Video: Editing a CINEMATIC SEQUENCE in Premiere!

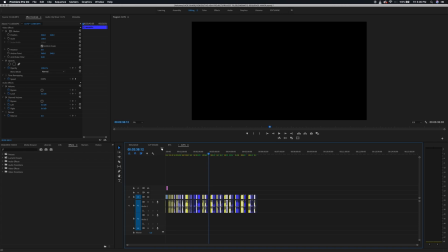So the second step I go into editing and I create a new sequence which
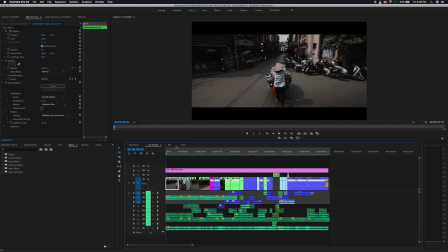is called Kutianne in this case and this is where the like
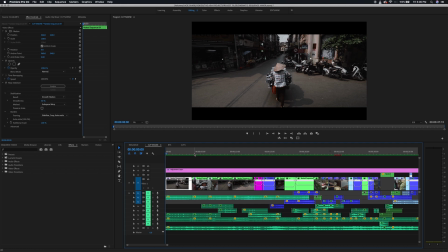the hard part starts I guess the brainstorming part and what
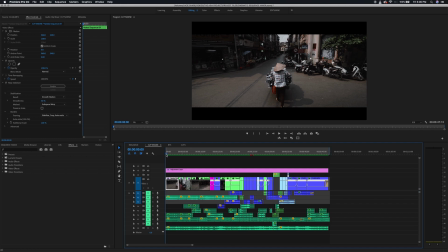I found is I just found this clip of the lady and And yeah, basically like when I start to edit, I try to, especially when you've been running and gunning like this, usually you don't really have a plan or anything. So you're just going to try to come up with a story of the clips that you have. And that can sometimes be really hard,
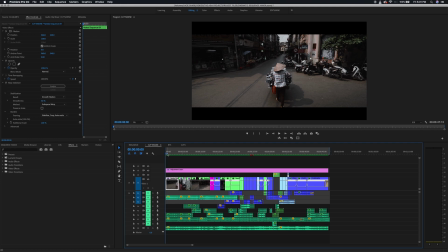but you have to remember that people that are watching the video usually don't know anything about behind the scenes. So you can just make up any story that you want. like the clips don't even have to be from the same hour or day or or even week you know
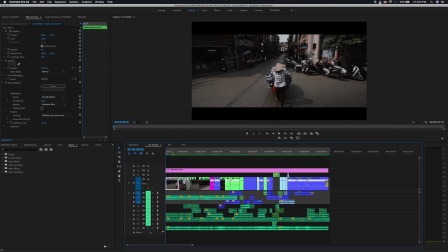um but in this case though we're using clips that would shot within like a four hour time frame and um yeah i just wanted to try to create the story and the first thing that popped into my head when i saw the shot of the lady was like i
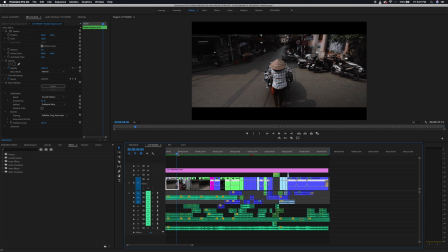just thought it looked really good it was like a really wide shot it felt like an opening shot like really slow just pushing in on her you know and then I got the idea that Hanoi is such a busy city and everything so maybe you could try to portray that she's like crossing
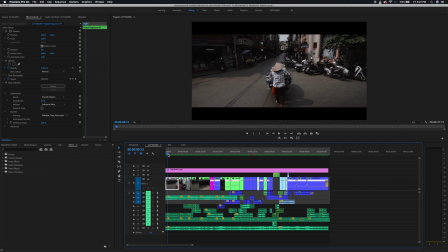the road and everything else in the edit is happening like simultaneously you know like fast paced as the music ramps up we have like a fast paced
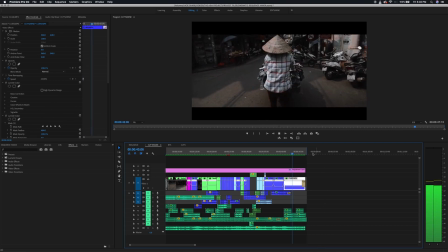and then in the end we come back to the lady you know so that
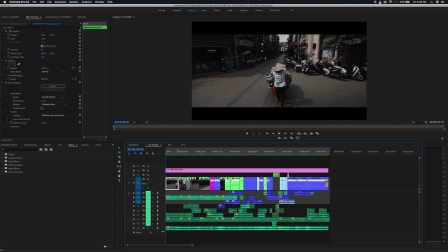was my original plan when i started and like that's what i based everything off
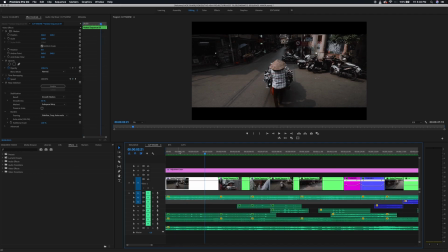from from then going forward so there's the clip of the lady
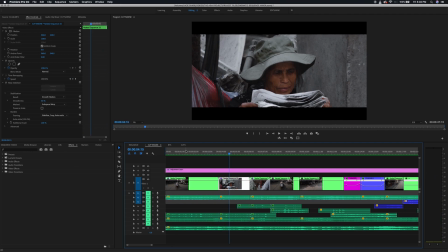and then she's like reading a paper i just basically like when i got that idea in my head i started to look for like slow clips here in the beginning to match with the music so she's reading he's eating
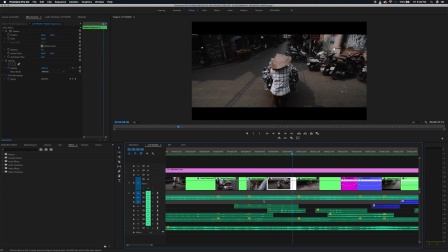she's walking again and here on the beat that's about to come that's when i start to ramp up the speed you know and go into like the more faster part of the edit so there's a speed ramp into that
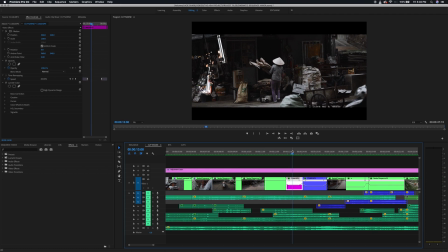speed ramp and this is like continuous throughout the edit i wanted to make it feel like a continuous move somehow and
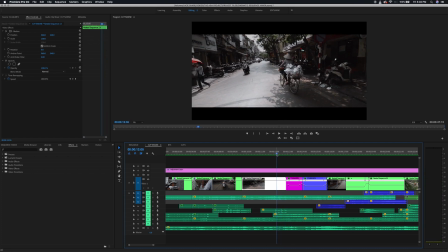i did that only by speed ramping and looking for clips that fit together somewhat by like what's on the screen and also by the movements so I mean this is moving to
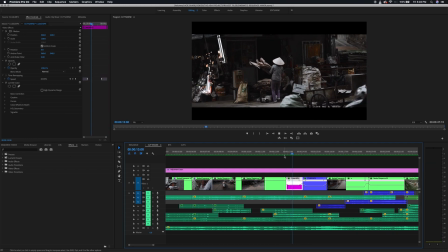the right speed ramp moving to the right speed ramp moving to the right
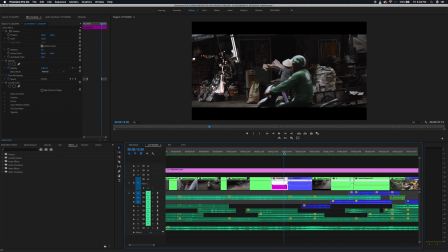and also I can't remember what it's called I think it's called match cutting this guy there's a moped in the frame here to the left and in the next one there's a guy driving past so like sorry I'm a bit sick guys
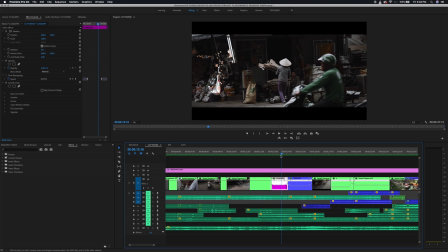in your head though like you're gonna unconsciously
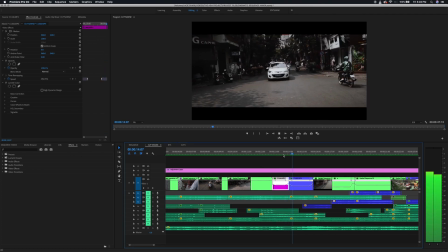think that it fits together because there was a scooter in each shot you know what i mean so it feels more seamless just because of that um so yeah
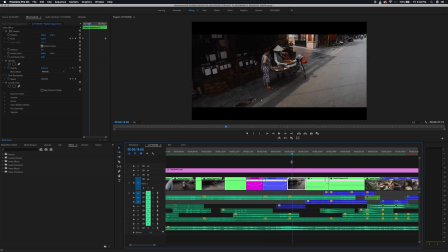speed ramp and here all i did to this clip was speed ramp into it and this is like when the music really starts you can hear it's like or something and uh yeah i just all I
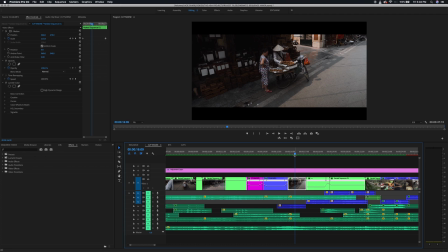did here was as the clip moves forward I used the scale to scale in a little bit and then I cut to a similar clip like from a different direction
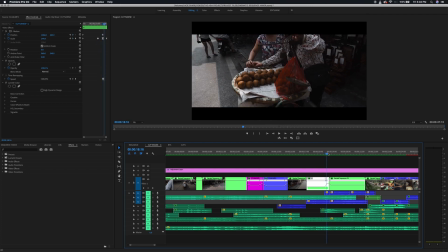just zooming in zooming in zooming in and here like the camera move of the original clip was moving back again so I just
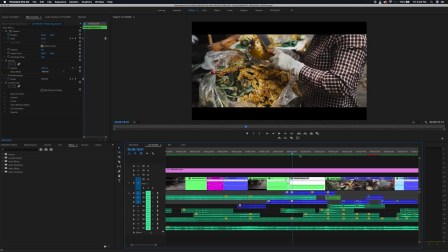speed ramped that a little bit into a different clip that was also moving like backwards as
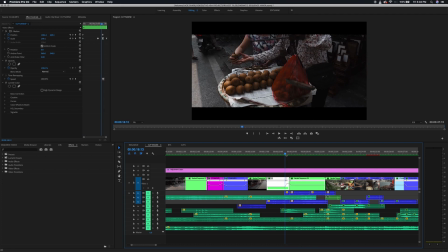you can see here